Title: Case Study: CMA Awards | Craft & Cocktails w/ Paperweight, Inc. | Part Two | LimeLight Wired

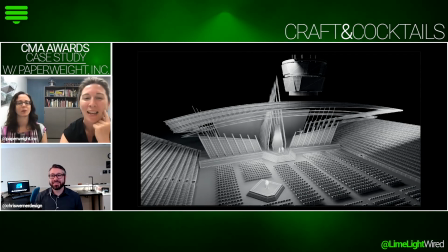250s
This, I actually should have put this one second.
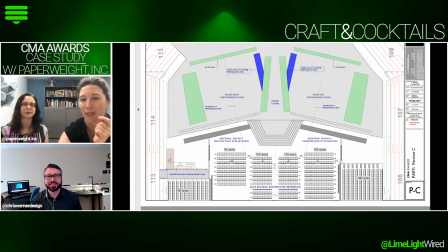254s
Before we went to this ground plan, when we were still thinking about this one,
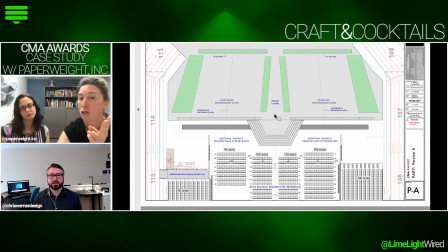261s
where there's just a single wall that does two jobs. Essentially, they want the inside to look very clean.
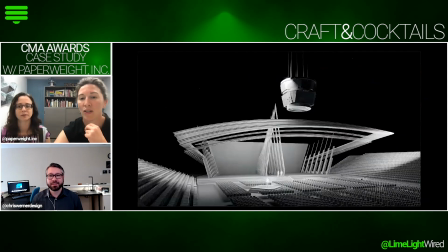266s
So very clean inside of the tunnel.
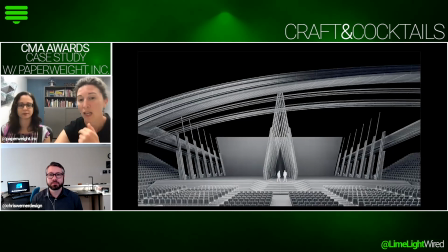269s
And then when you're on the stage performing, I know, we all know that this side of the wall needs to support a performance. It can't just be super clean.
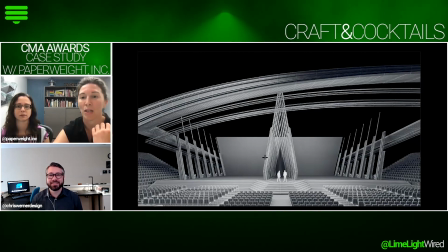278s
So we were playing with this idea of using mirrors embedded in the structure, right?
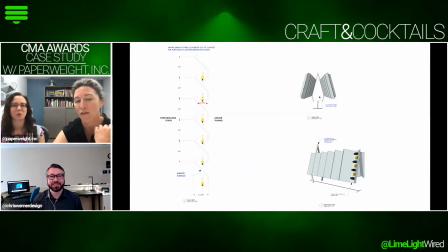286s
So here's the center tunnel, and from this view, you would have a very clean architectural series of arches. and you would embed the fixtures here, shoot them at a mirror, and then in theory they would cover the performance stage.
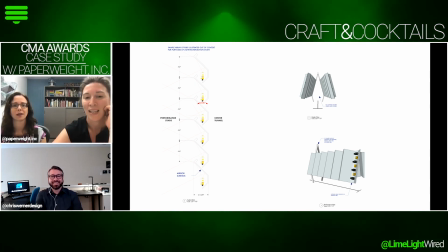304s
We went through this for about a month. We even had a previs company mock up a 3D model
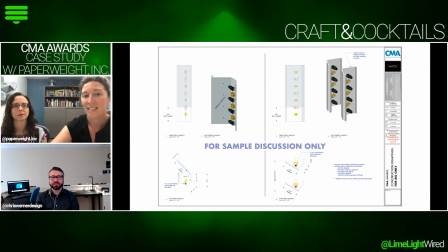313s
with lights in it and had them project what the cones would look like.
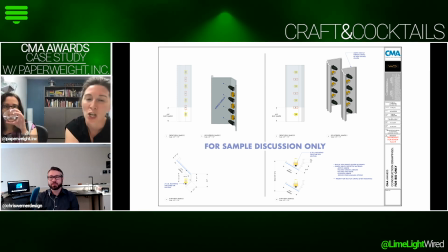319s
What we decided, with John and John's team is that, reflected light, while it may provide like coverage, it created far too many complications and limitations in terms of like really responsive,
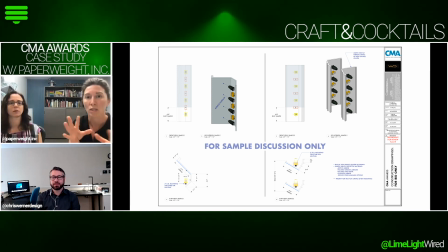339s
energetic light. Because, looking at the source of a light is like completely different than looking at the reflected glow of the light. And it's just not as exciting. And that's really what you want when you're looking at like a dynamic performance area.
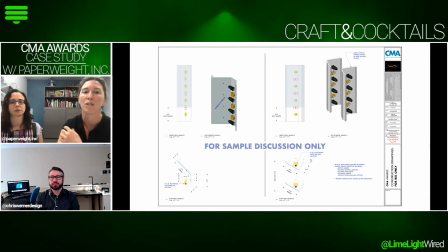352s
You want to see the lights going on and off. I mean, it's almost like the heartbeat of the show. So we abandoned the mirror idea.
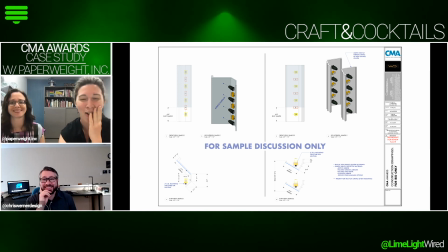360s
I love it so much. we really talked about it a lot.
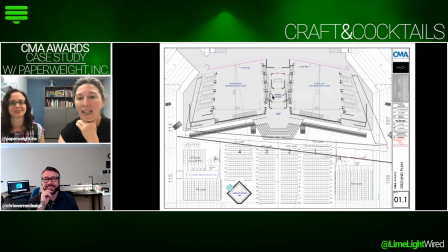365s
So we ended up on a ground plan that looked like this. We have our clean award tunnel, and then we have supporting these performance areas, a completely separate set of walls.
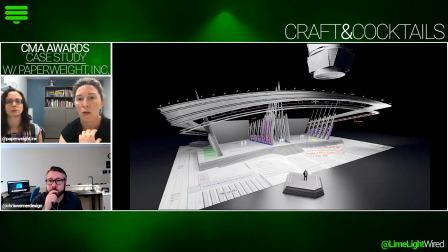377s
And then our lighting designer, John, makes some notes and indicates roughly the array.
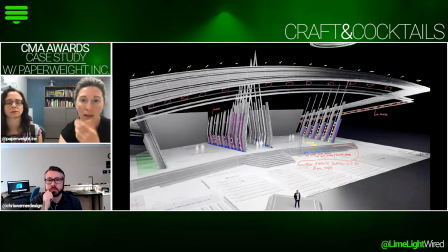385s
You can see he used a number of different colors to start to talk about the various kinds of fixtures we would have to figure out how to fit into
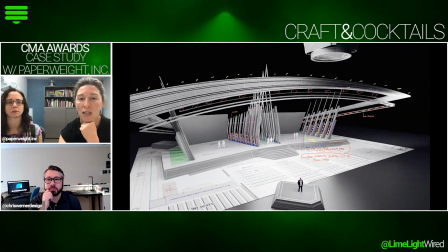393s
the set. Our job is to
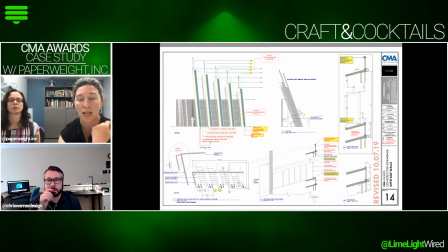398s
translate that into the design plan, the build plan for these pieces.
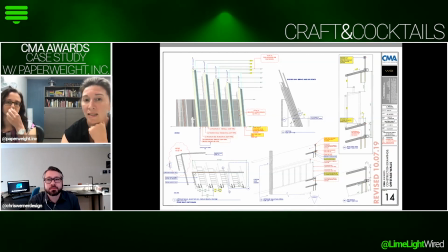404s
But what this indicates, this is how we formalize,
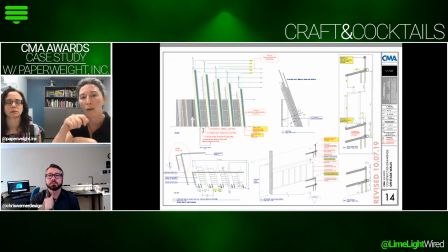409s
the kind of early conversations where we just say, okay, we know that we need to basically create these ladder rungs. We need vertical lighting positions here. We need some horizontal light pipes here. We need another vertical position inside.
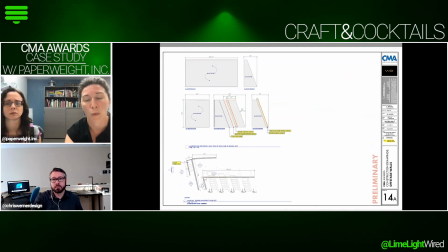424s
We want to conceal it inside the structural ribs so that we're still supporting the architectural look of the original model. I mean, everything we're doing is trying to
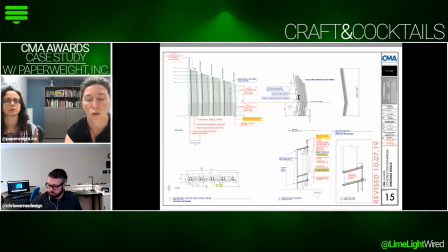434s
support the look of that first design sketch, even as we layer in all of this technology.
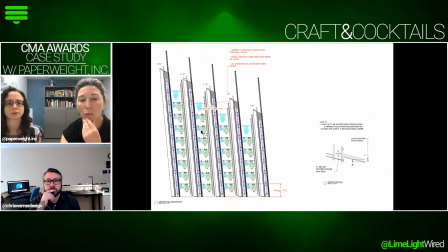440s
You can see here when you flatten the piece out,
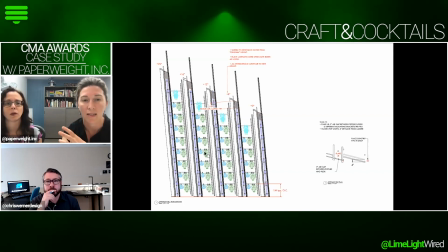445s
you get a sense of, this is the actual, like this lighting plot came to us from the lighting department.
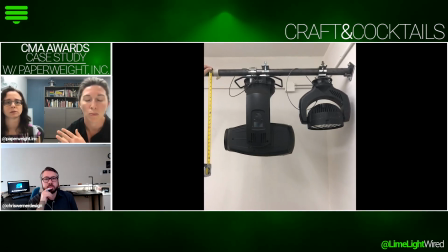453s
And this was the product of, more than a month of back and forth drawings and testing.
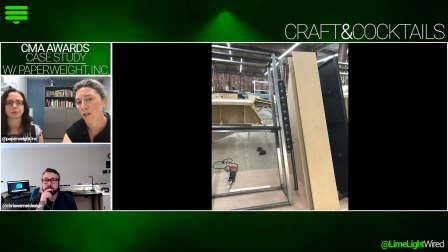461s
Another thing we R&D'd is the placement of some sun strips. So this is our vertical position 1 that you'll see called out on our construction drawings.
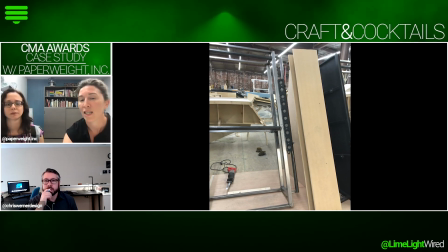470s
What we test here is, does it work?
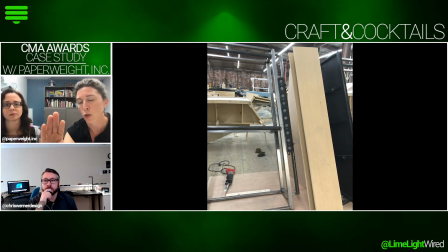473s
If we put the pipe in that specific spot and we torque it to lean into the frame, are we going to get the look that we want?
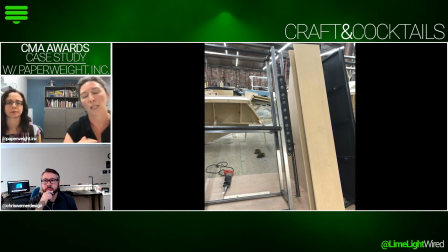480s
Everything is about using this highly disciplined placement of basically, a lot of rental gear
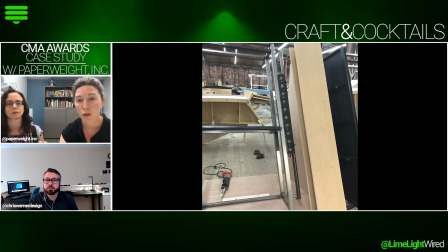487s
to get a very super custom architectural look.